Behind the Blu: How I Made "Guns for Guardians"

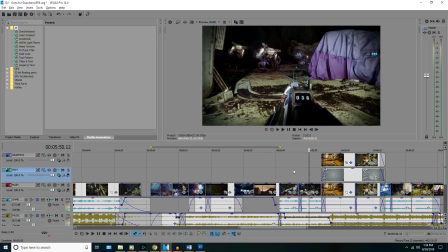16:16 I'm trying to sync up audio with actions as much as possible, and I'm using very extravagant looking gameplay.
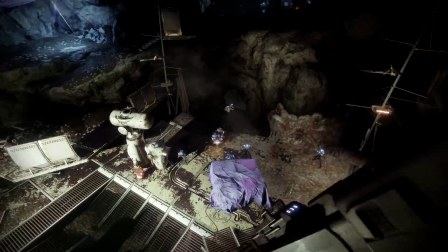16:23 I mean, right here in this little clip, we've got the hunter jumping from a high point and then dodging, going back into the action.
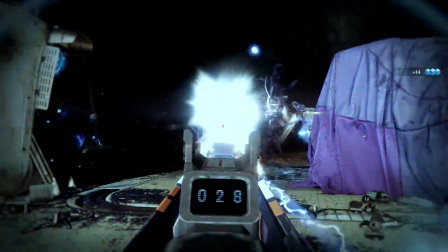16:30 It just looks really cool.
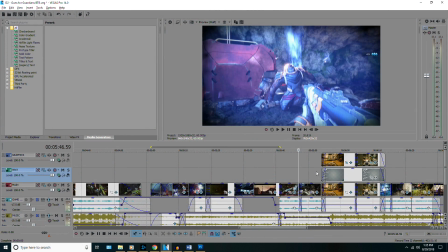16:31 It's very out there gameplay, not necessarily something you expect to see with a pretty standard assault rifle, but it looks really good.
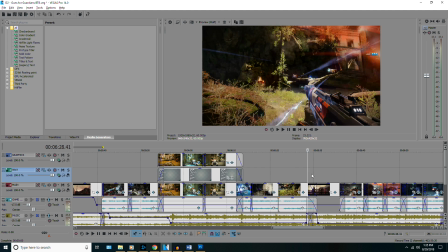16:40 But as we move on to a little bit later in the video, we have, I guess,
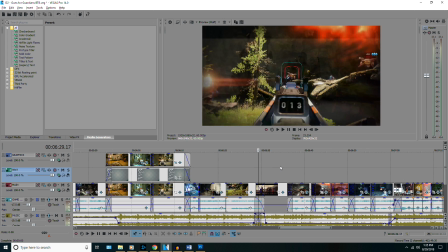16:48 another sort of cinematic section, but it's basically an introduction to the finale, where we transition again to a gameplay,
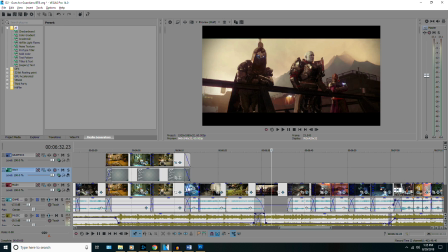16:56 not a gameplay, to a cutscene that was made by Bungie, where we see Cade, Ikora, and Zavala standing together.
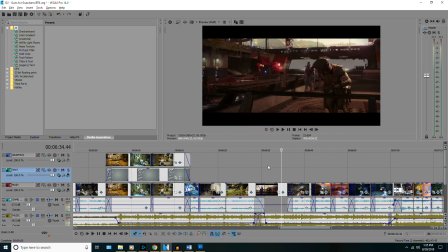17:04 And another thing that I felt was relevant to the narrative that I was
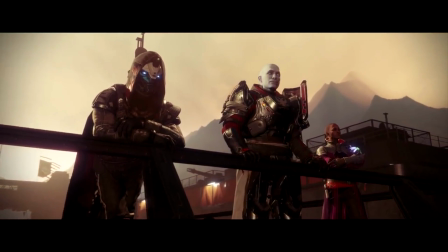17:09 trying to tell about the origin story was we see Hawthorne walking on screen.
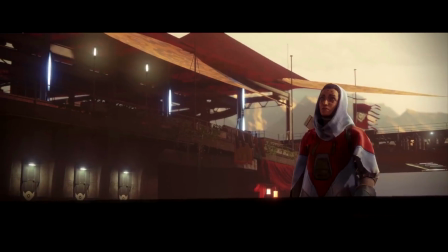17:14 And the premise for the origin story overall was that a weapon,
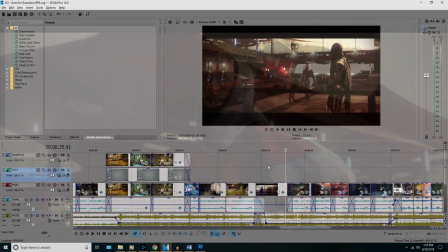17:18 if it has enough desire to push through and just try to fight its hardest, it can do great things.
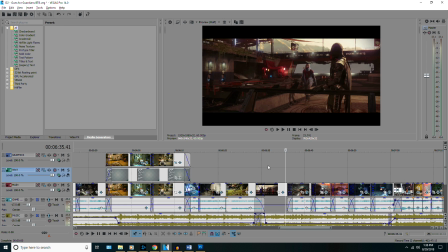17:26 Even if it's not the best gun out there, even if it doesn't have the best perks and abilities, if it tries really hard, it can make it through. And Hawthorne as a character has a lot of those qualities because she's not a guardian. She doesn't have the ability to be constantly resurrected by her ghost, or she doesn't have magical powers.
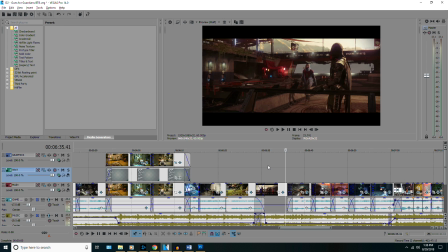17:46 She can't harness void and solar energy. She's just a regular human, but she fights and she kicks ass. And I felt like just that little bit of a nod to the character of Hawthorne would mean something to people who played the game and paid attention to the story and her character specifically,
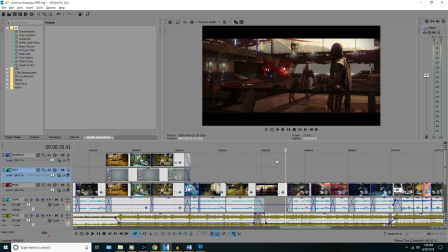18:05 who unfortunately doesn't get used all that much.
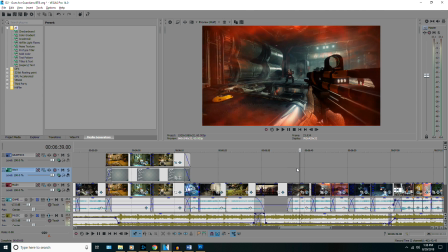18:08 After that little cutscene bit, we transition into talking about each of the different weapons and why they're so strong. So the Nameless Midnight, it punches so hard because it's been fighting with the origin story.
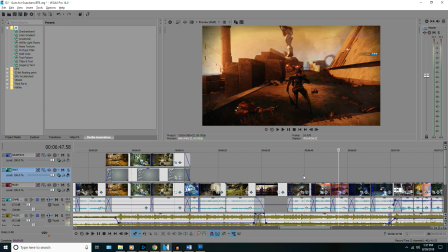18:23 Same goes for the Nightshade and all the other guns. They all work hard because they've been held to such a high standard by the origin story.
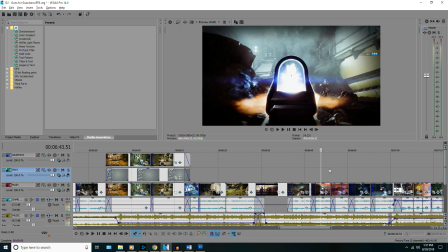18:30 So I showcase all of those different weapons firing in slow motion, so we can just see.
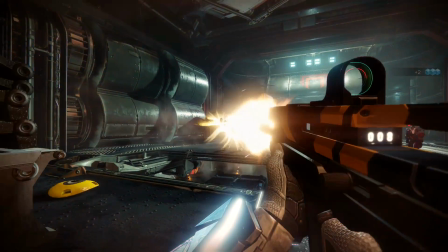18:35 It just looks pretty. Anytime there's slow motion, I do it because it looks pretty.
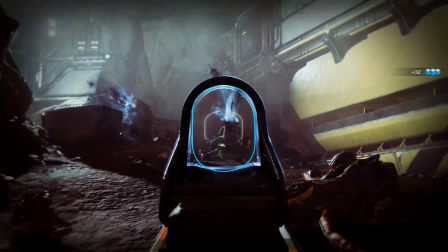18:40 Simple as that. But the real crazy stuff comes in when we move into the final real cinematic section,
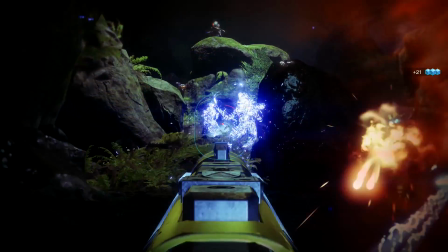18:48 where the premise was that I wanted to convey as continuous of a chain of actions as I could,
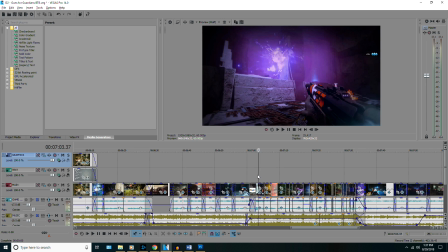18:56 while unifying it all with the origin story. So we start off by throwing a grenade with our warlock, and then we start shooting a guy with the origin story.
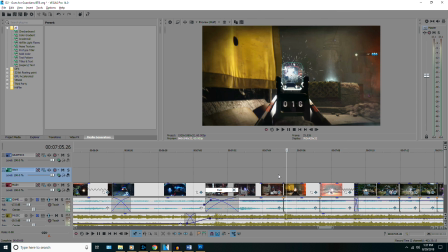19:05 Then we do a quick cut to, again, shooting the origin story, but in a different location. Now, what you don't know as the viewer, if you're watching this the first time, is that I've also changed characters.
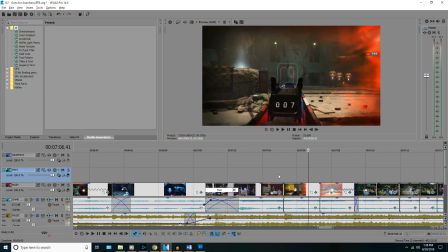19:17 So first we were a warlock. Now as we're shooting, we activate the barricade. Now we're a Titan.
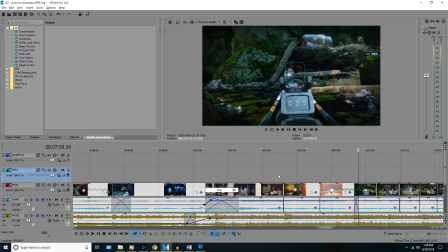19:23 So once the barricade comes up, we do another cut. This time it's actually a crossfade, so it blends in a little bit smoother.
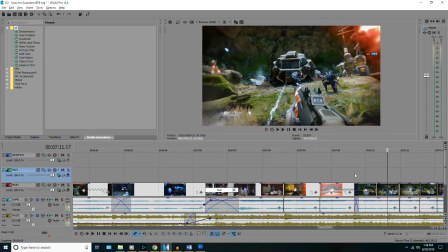19:30 But again, we're still firing the origin story, but this time we're a warlock. If you're watching it for the first time, I mean, we're not a warlock, we're a hunter this time.
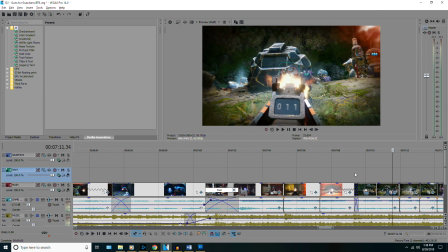19:38 If you're watching it for the first time, you obviously don't know that.
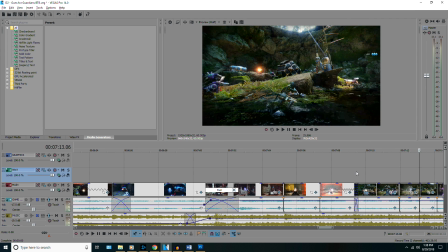19:40 But as soon as the dodge comes out, we see that, oh, our character and our class keeps changing, but it's all being unified by the origin story.
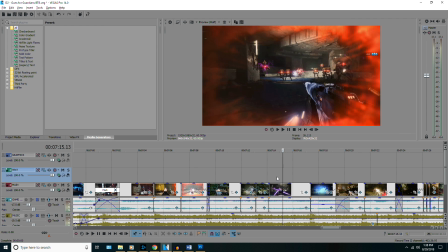19:49 There's one uniting thread between all of this, and where it starts to really ramp up is when we start using these super abilities.
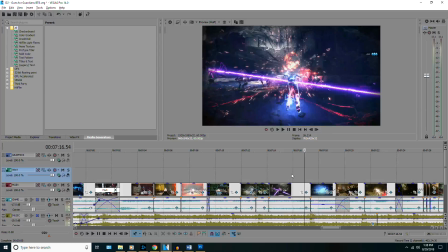19:56 This next section, we're firing the origin story from the hip, we're being overwhelmed by a bunch of Vex, and then finally, screw it, we activate the smash.
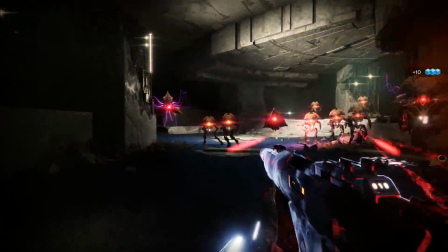20:05 This was the apex of the cinematic section.
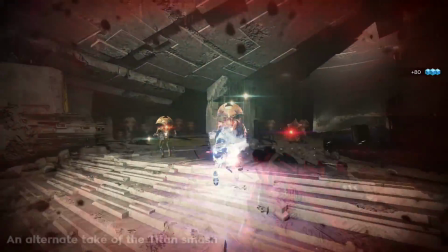20:08 This is where the intensity is at its highest, and this is where things get a little bit tricky, because I had to keep that action up, and I had to keep that level of intensity.
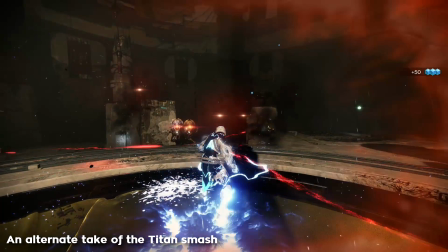20:17 But after you do a smash with the Titan and the Striker super, there's no going up from that.